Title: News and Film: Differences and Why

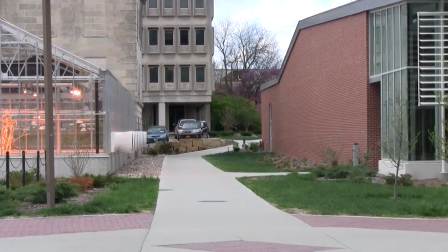5s
Hi, my name is John Cruz and I'm going to be talking about the techniques and methods that news teams use to create the packages with.
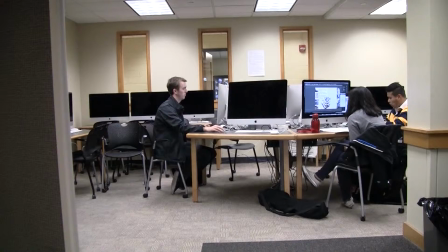13s
I'm nearly done with JLMC 307 now and I wanted to reflect on the film techniques that news packages borrow and the ones they abandon and why.
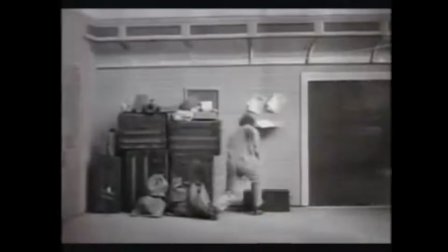22s
Naturally, video originates from films which was the main purpose of the camera in the early 1900s.
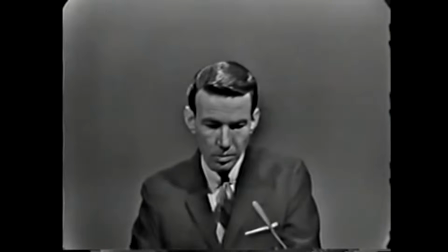28s
With the advent of television, visual news had to be created. This required news teams to essentially creates short films portraying the news.
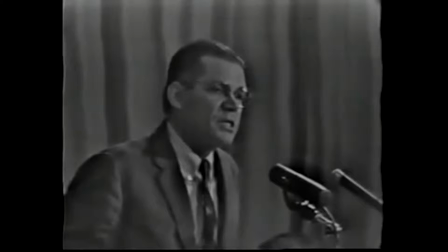36s
However, filmmakers often use camera techniques to portray emotion and perspective.
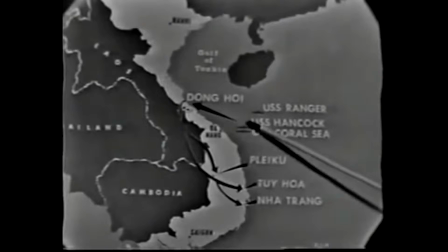42s
So news teams need to find ways to make news packages essentially neutral. One way they did this was through limiting shot composition.
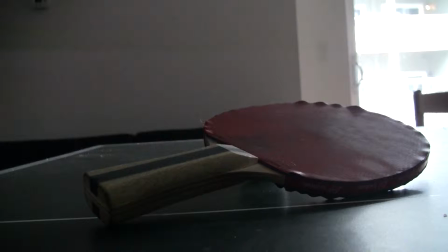51s
News packages still adhere to the ideas of the wide shot, the medium shot, and the close-up.
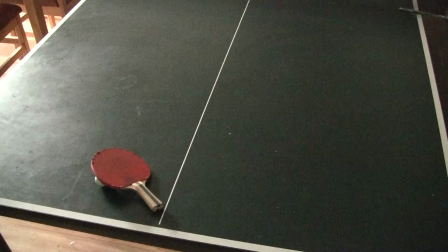58s
But that's about it. For example, the news package doesn't allow for low or high angles.
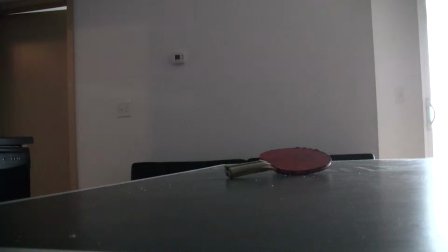63s
The shot is usually always straight on at medium level.
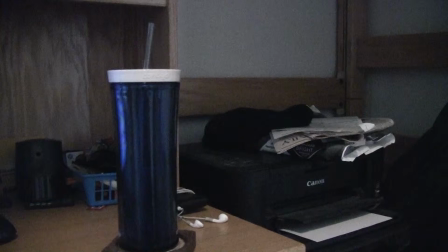67s
They do this to maintain neutrality because shifting the altitude of the camera in relation to the subject of the shot can greatly change what the shot is trying to convey.
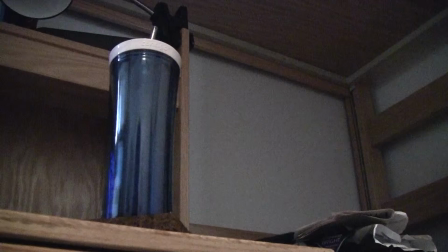76s
As a result, a high angle shot will take away power as it looks down at the subject and a low angle shot gives the subject power as it looks up at him.
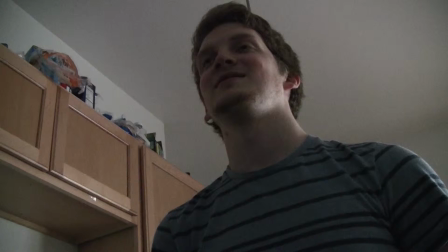85s
Imagine if a news interview was shot with high and low angles. Whoever received the high angle would appear to have the upper hand,
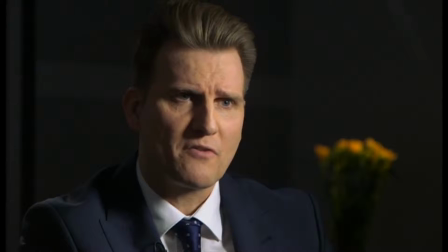92s
and this would give the idea that either the interviewer is manipulating the interviewee, or that the interviewee is in control of the conversation.
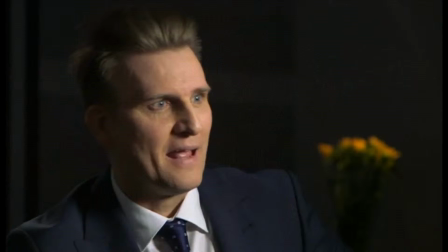100s
To deal with this, all interviews are shot from medium over-the-shoulder shots, with the interviewee always in frame as to keep the central point always present.
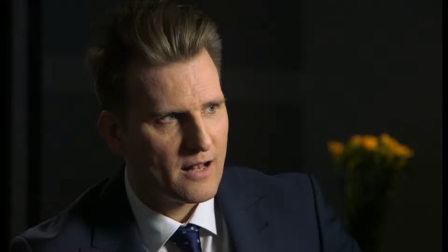109s
This leaves both the subjects as neutral figures according to the camera.
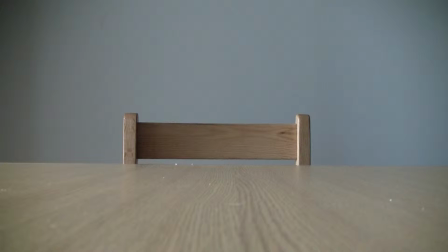115s
Another interesting thing that news packages hinder themselves with is the devotion to the rule of thirds.
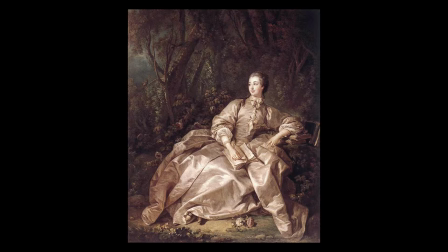120s
The rule of thirds actually existed a long time ago with early painters discovering that images were more attractive when off to the side instead of directly in the middle.
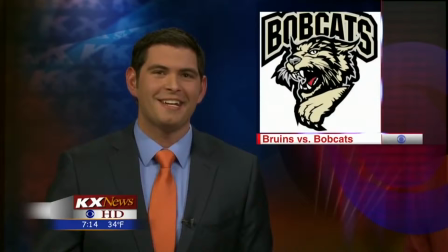129s
In news this is taken as the Bible on how to line up all shot composition but there are actually a lot more ways to compose an effective shot.
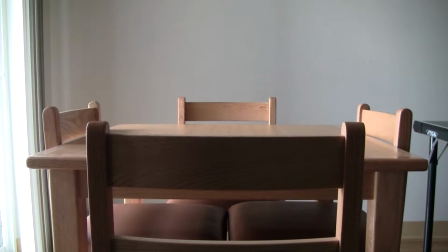137s
For example Stanley Kubrick, a famous film director from the mid-20th century was a strong believer in the single point perspective.
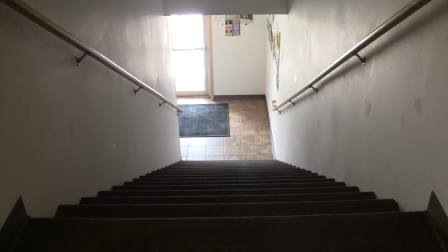145s
This shot composition actually does put the object in the center, instead focusing on the symmetry of the image above all other things.
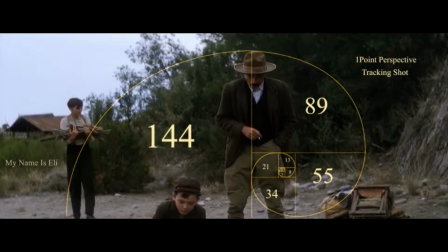153s
Another popular shot composition technique involves using the golden ratio to compose shots instead of the rule of thirds.
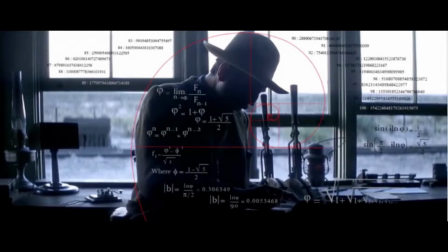160s
Many believe that lining the subject along the golden ratio actually creates a more attractive image than the rule of thirds can.
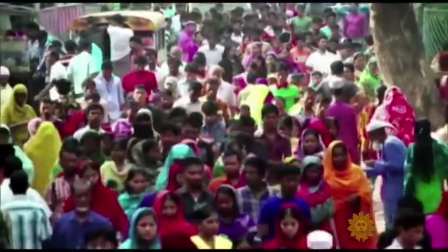167s
However, both of these alternative techniques don't fit well with news media. Not for neutrality's purpose, but for economic purposes.
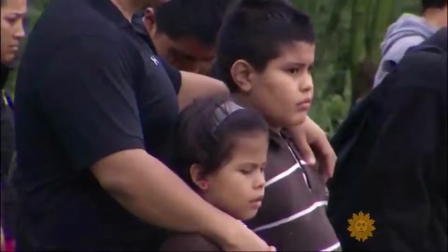175s
It would take a much longer time to set up a golden ratio or single point perspective shot than the rule of third shot.
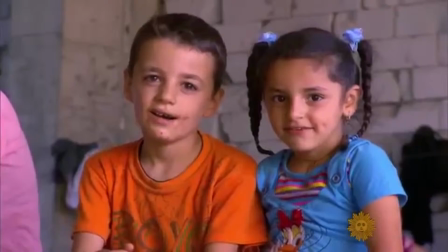181s
This is especially important when news needs to capture events as they happen. So news packages limit themselves to the shots they create, but they also limit themselves with editing.
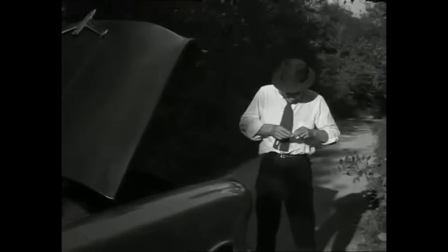190s
One of the main rules in 307X was to never use the jump cut.
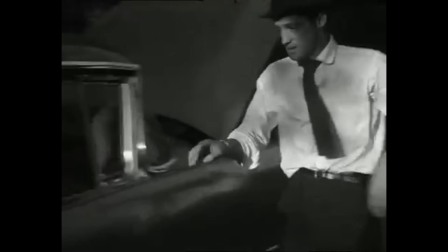193s
The jump cut was an editing technique developed by French director Jean-Luc Godard in the 1960s to instantly cut from one shot to the next without adherence to continuity.
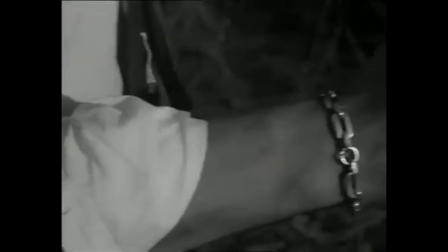203s
You can see why news teams kept away from jump cuts in the scene from Godard's film Breathless.
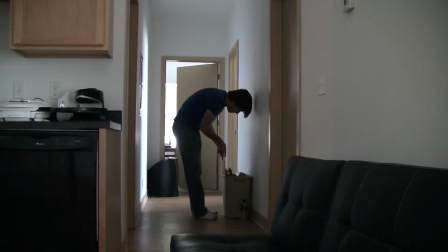207s
The scene actively feels like it's skipping over time, distorting the events.
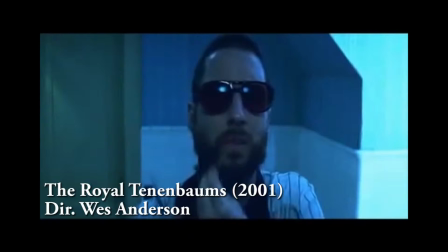212s
The jump cut also has a tendency to see objects in the shot teleport throughout the frame, which can also seem like it's distorting reality.
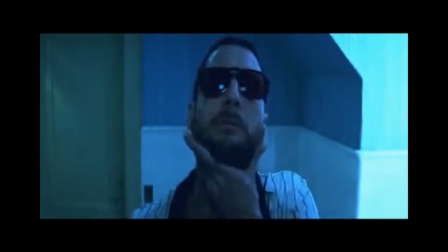218s
Over time, the shot has been more refined and now it is used to show transitions in time and actively contrast the changes that have occurred in that time frame.
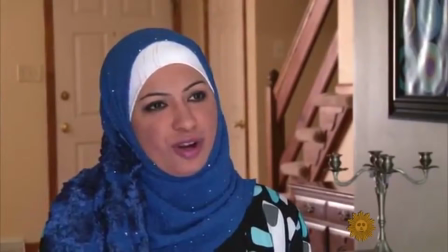226s
But if you think about it, news packages don't exist linearly.
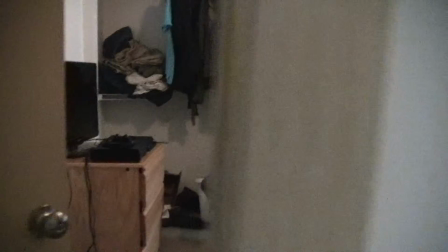230s
They tell their stories in a completely nonlinear fashion, so things such as jump cuts, wipes, dissolves,
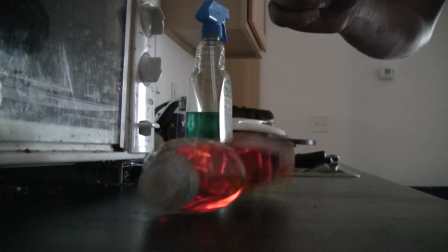237s
L and J cuts, or even cutting in the action, don't really apply to the news.
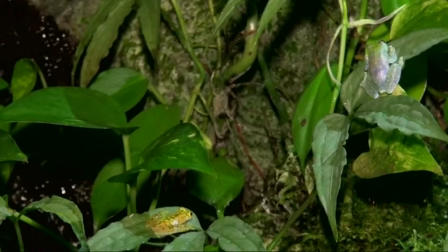242s
It's all told in hard cuts. Straightforward, neutral, hard cuts.